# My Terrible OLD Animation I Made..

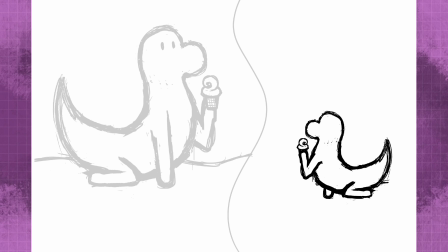That was something, that's for sure. For anyone who is confused, basically the dinosaur character wanted to find color in a colorless world,
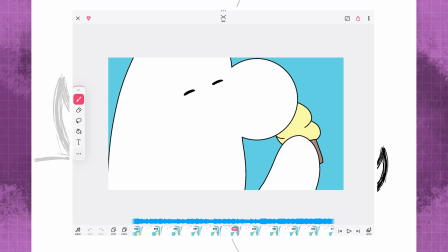and for some reason I had to do that with ice cream flavors. In particular, he wanted to find a lemon ice cream flavor,
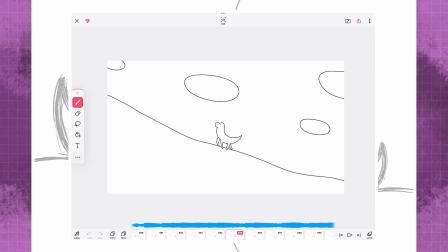and at the very end he does find that colored ice cream flavor by traveling up to a peak of the mountain that had color.
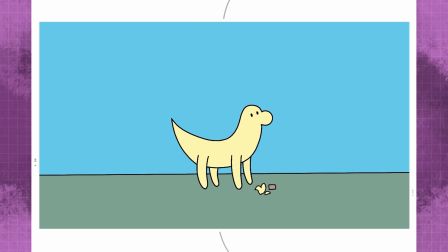And of course, when he eats the ice cream, he changes from having no color into being yellow.
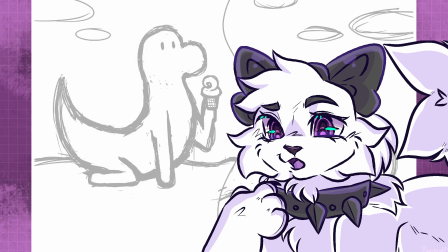I don't know how I thought up this idea, but it's honestly kinda cool.
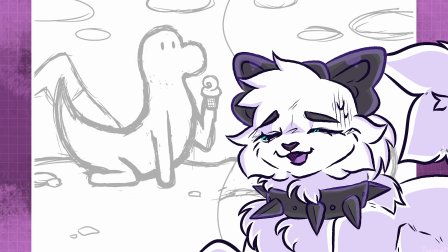I'm also unsure on if I thought up the idea because it was cool, or if I was just lazy and I didn't want to color half the animation,
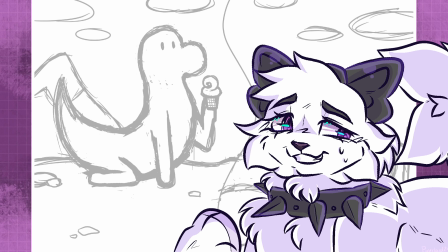because it honestly could be that I was just lazy. But it was an interesting story idea nonetheless.
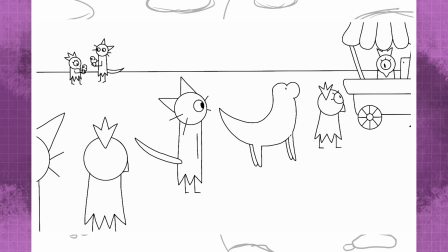In a way, I sort of see it as the dinosaur feeling the same to everyone else, and wanting to be different in his own unique way,
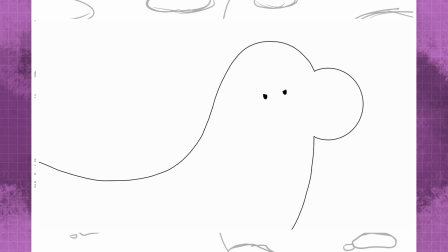which is why he's dedicated to leave the village and travel to a faraway mountain in search of color.
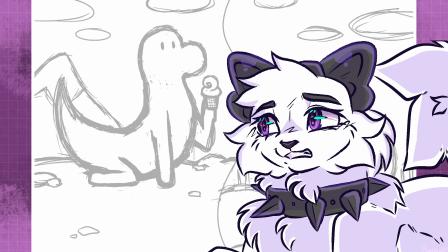I just don't think I executed the story in the right way, or even animated it in the best way, as I'll get into soon.
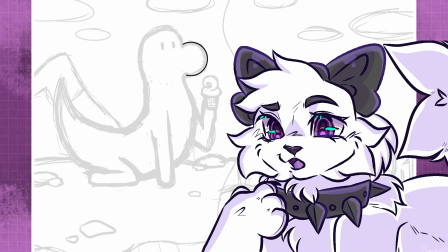Since there were a lot of issues or bad animation I noticed when rewatching this animation project,
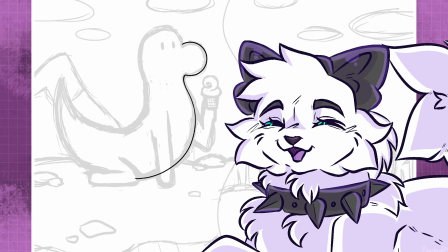and I'd be silly to not share them, as some of them are pretty funny. If you're someone who is just getting into digital art or animation, then I'd love to tell you about the sponsor of today's video.
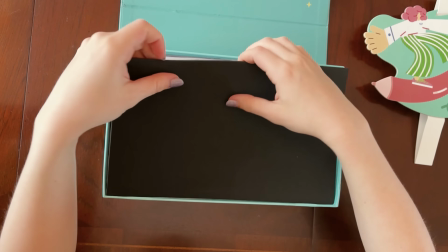The PARBLO INTANGBO X7 tablet is a drawing tablet that's very easy to use and set up.
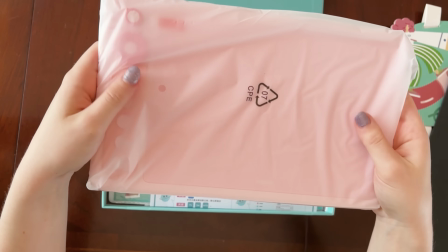It's compatible with Windows, Chromebook, Android, and Mac devices, meaning if you have an Android phone you draw on, you could connect this tablet to your phone to draw off instead of using your finger,
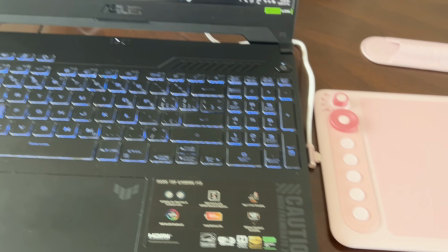which is so cool. I tried it on my Windows computer and absolutely loved it. It was super easy to set up on my computer.
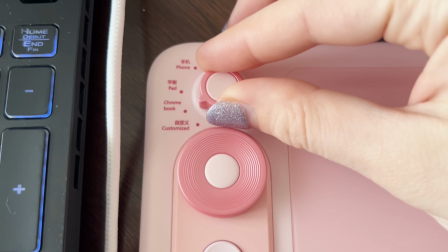All I did was set my tablet to the correct device on the Devices button, then download the necessary driver file you can find on their website.
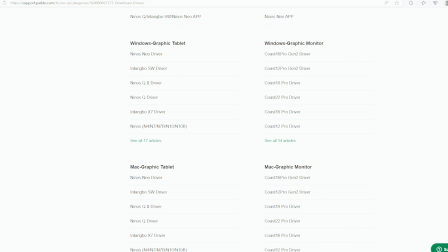It was that easy to set up, and then I got right into drawing.
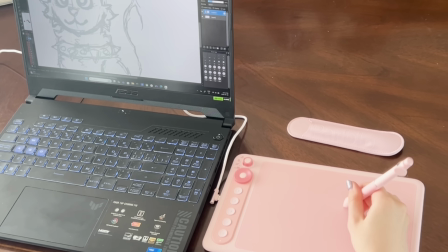I usually do drawing on my iPad Pro, so it was a bit of a learning curve, but it honestly didn't take me long to figure out how to draw off this tablet, and I had a lot of fun. The only thing I should mention is it is a screenless tablet, although the INTANGBO X7 is only
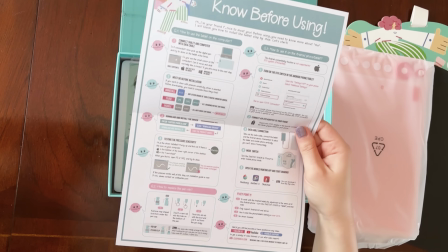$59.99 USD off Amazon, which if you don't know is a really good price for a drawing tablet.
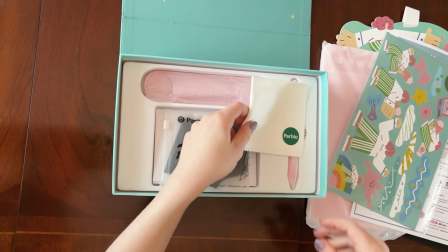This tablet is very affordable for any beginner artists or animators, and I recommend it solely for that reason alone.
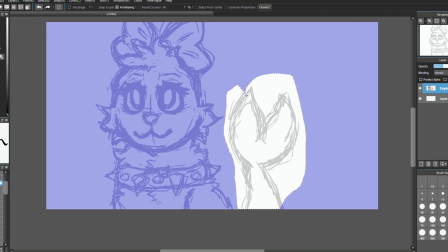When you're new to digital art, it can be scary to purchase drawing tablets that are costly, as you don't know how much you're going to like drawing digitally,
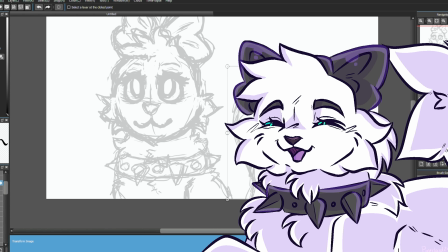so that's why the PARBLO INTANGBO X7 is the perfect tablet for any newbies getting into art or animation.
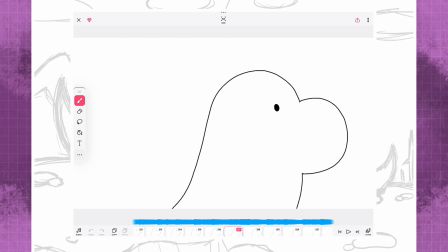First one isn't really an error, but it just looks weird. From what we can see, the dinosaur character is walking up to the ice cream booth, and then all of a sudden, in the next scene, his head darts up from below, as if he was ducked down and stood up, except he wasn't. He was walking, so it just looks odd.
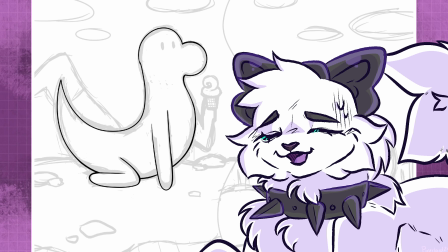I wasn't exactly an expert on continuity in my animations at this time, but this is still funny.
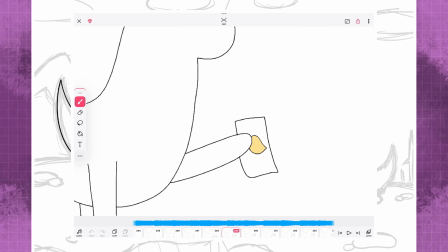Second is the way the lemon on the paper moves as the dinosaur holds it up. It should be printed on the paper in a way where it doesn't move around, but it does. It moves up and down as if it's a physical object, and it just looks so bad. Third is how the animation zooms into the word vanilla.
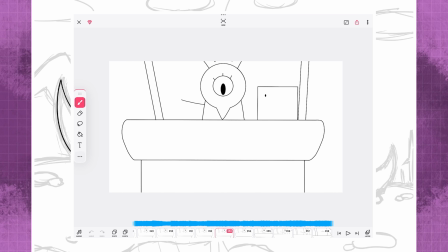It sort of goes all over the place when zooming in, and it looks horrible. It could have been so easy to just zoom in normally. I don't know why I animated it like this. Maybe I did it on purpose, because if not, how did I allow this to happen?
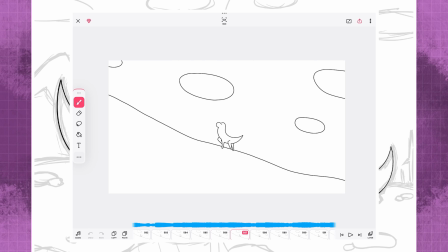Okay, next is the walking animation up the mountain. Low-key, I sorta like it, although there's still some noticeable issues I need to point out. Firstly, the mountain the dinosaur is walking on doesn't even move as he walks up. It's a bit weird, but the moving clouds at least help a bit with this problem.
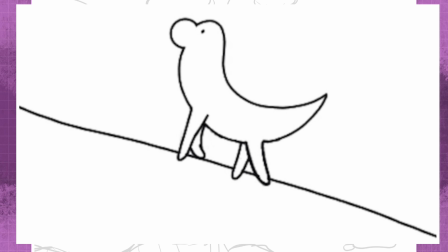Next, his back legs look weird, as they are in the front of the line on the mountain, whereas I feel they should be behind the line for the mountain.
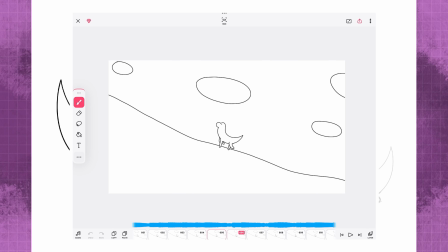That or the mountain line should have been higher up. Either way, it's not the biggest deal, just some small stuff I noticed.
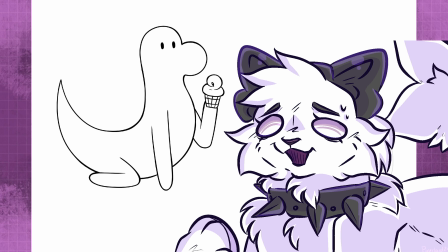Also, for some reason, the animation line art starts to get thicker by this point in time.